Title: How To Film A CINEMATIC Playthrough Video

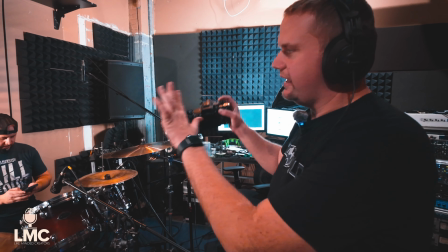14:42 Okay, so I moved a lot with that last shot. I just wanted to get a couple of different close-ups of Greg's face.
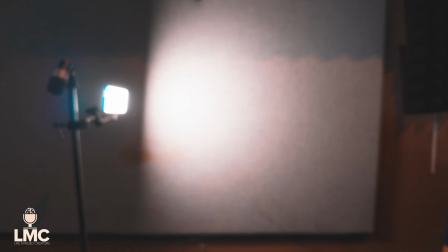14:48 So the light, if you look at if you move the camera right here, that light is creating a perfect silhouette so that if I have the camera going right there,
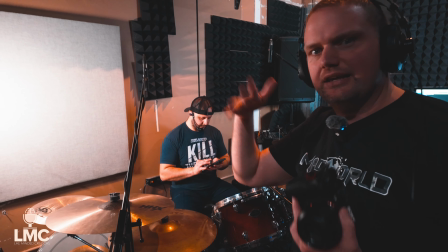14:57 the light is being blocked by Greg's face and it's creating a nice eclipse look that looks amazing on film.
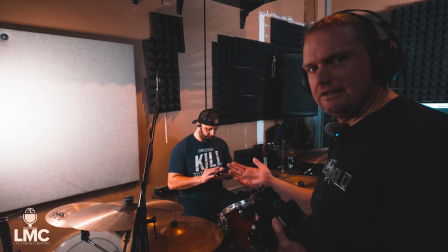15:04 So that's just another clip that I'm gonna cut to when I edit the video.
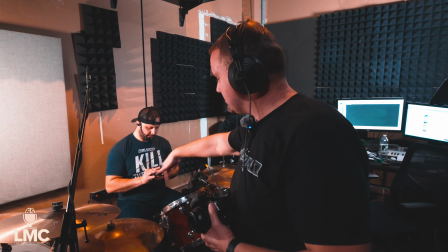15:08 And I also wanted to get a couple top-down shots of Greg playing the drums, especially when he's doing the tom fills up close.
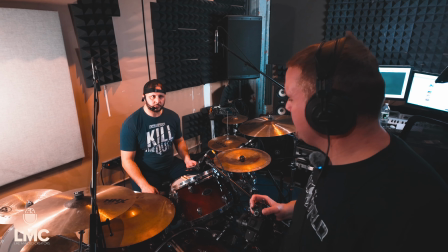15:14 I wanted to get a couple of clips of him playing the toms up close.
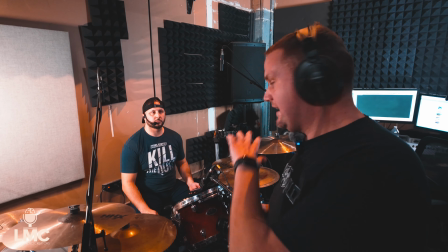15:19 So now what we're gonna do is switch over to the wide-angle lens and then get a wide instrument shot, and then Greg will be done on drums.
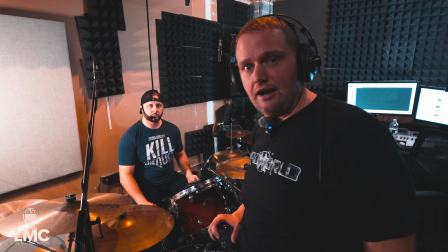15:27 Then we can move to you, Chris, on bass, and then Zach on guitar.
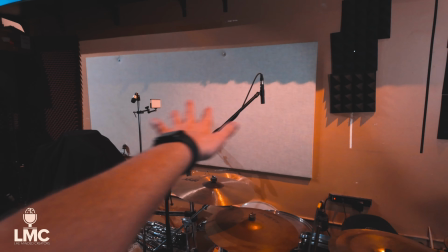15:30 All right, so Greg's part is done, so we gotta move the lights over to where Chris is gonna be, which is right here.
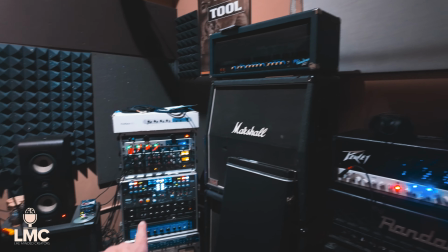15:37 And because Zach is gonna be by the guitar cabs with all the outboard gear right there, so we gotta reserve that spot for Zach.
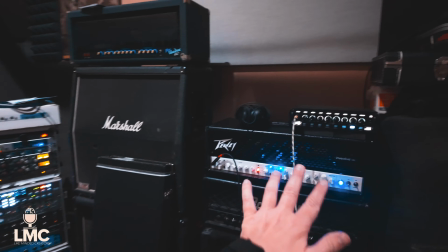15:45 And I don't want Chris right here because it looks way too similar.
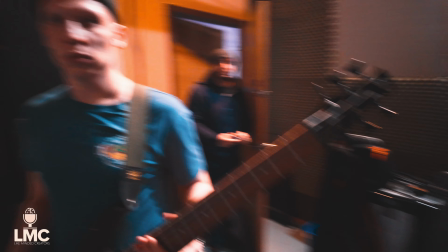15:48 So we're gonna have Chris right here, and I'm thinking I'm gonna get the lights to basically line him up perfectly.
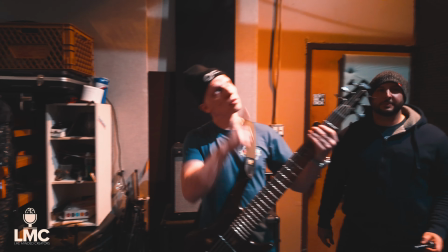15:56 So the key light's gonna be here, getting his left side, and we're gonna turn off the lights in here,
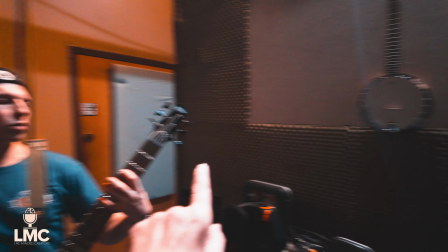16:02 and my little Lume Cube light is gonna shine up and get his other side.
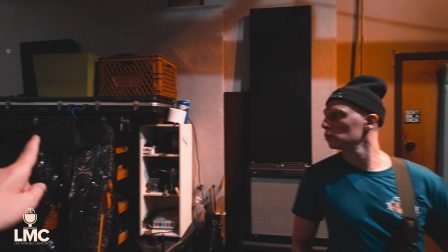16:08 So like his 11 o'clock and 3 o'clock, that's how we're gonna light him up.
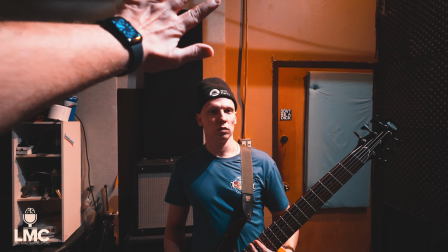16:15 So I want the background to be as dark as possible, and I want him to be the focus.
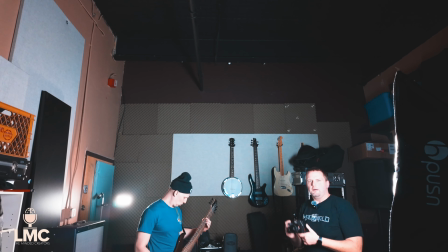16:20 So that's what we're gonna do with Chris. So what we're gonna do right now is I'm going to get
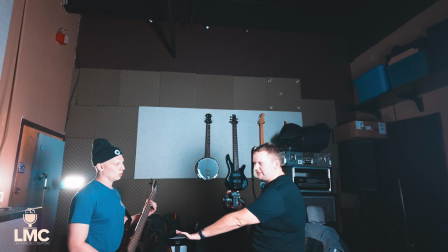16:25 the 50 mil and just focus solely on the instrument and close-ups of Chris's very sweet face.
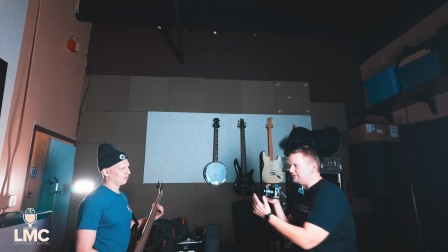16:31 So what we're gonna do, because this lens is too much of a focal length to zoom in and get the whole body, good thing I have both my lenses with me tonight.
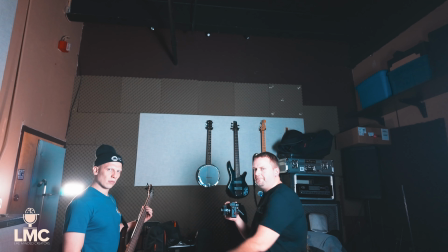16:40 So we're gonna do a couple of close-ups of just the instrument and close-ups of Chris's face, and a couple,
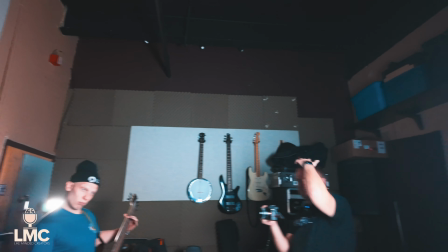16:47 if you can see my angle right now, I can get from the top of his head to roughly just below his chest.
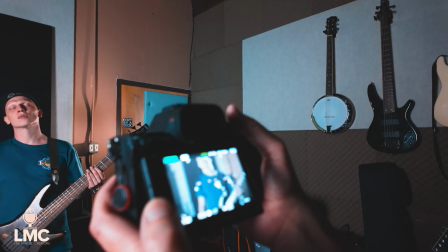16:54 So the most zoomed in I'm going to be for this shot is focusing on the bass and Chris's face.
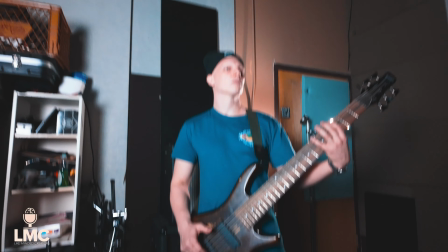17:01 So we're going to get a little bit of the fretboard, movement of him sliding his hand and fingers, plucking the strings.
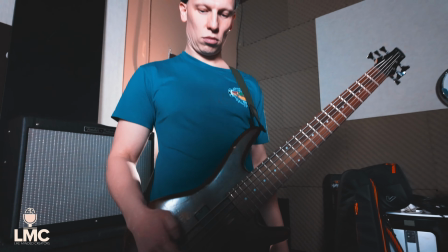17:09 So that's what we're going to get for this shot.
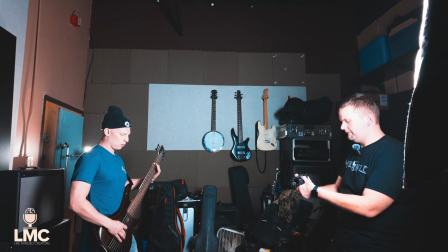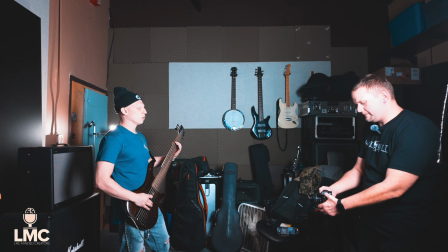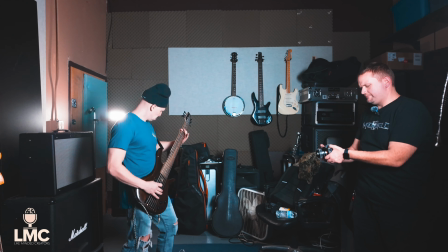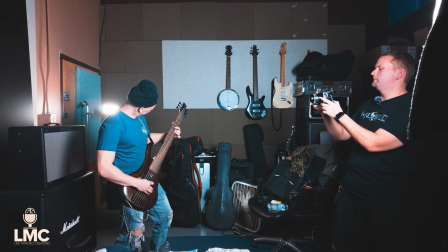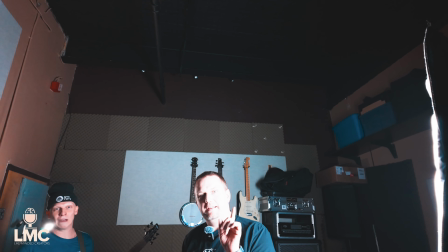17:40 All right, that was a good take.
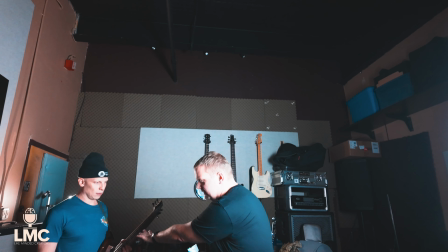17:42 So right now we're gonna do another one where I am focused solely on the strings, because he is playing a lot of intricate parts during the song.
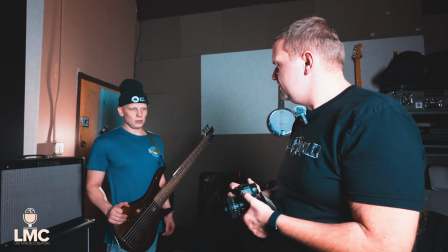17:50 So I wanna focus on his fingers plucking the instrument. And especially when he was coming out of the bridge, I think he had a slide on his bass.
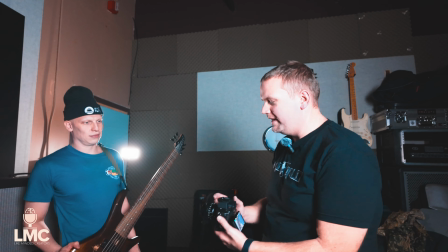17:58 I really wanna highlight that and get a close-up of that. So for that, the slide doesn't actually happen. Oh, it's just part of my live thing that I do. It Alright. Good though.
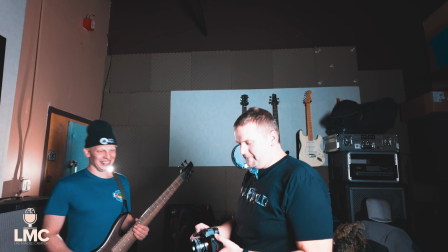18:09 It looks cool. Don't actually do that. Okay, I won't. I liked it though, but Okay. I do it only. so scratch everything I just said, but normally, to just finish my thought,
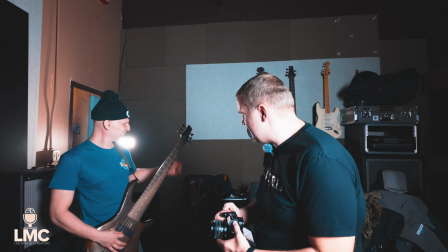18:18 what I would do with that, if a song did have that, is I would focus on this,
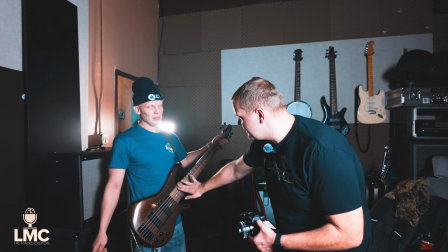18:22 and if he's plucking away, it's like, brrr, I would have his left hand come out of focus while his right hand plucking the string is in focus.
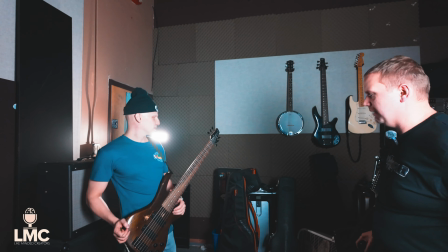18:31 So that's just how I would do that shot. But if it's not in the song, don't do it, even though it looks cool.
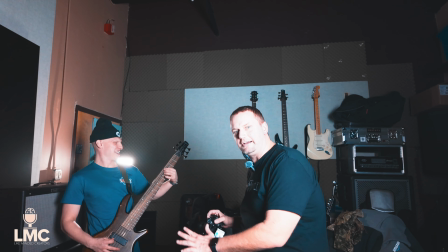18:36 Yeah. So we're gonna do another one where I'm focused solely on the bass guitar and then a couple of his facial expressions doing his thing. So we're gonna do another take.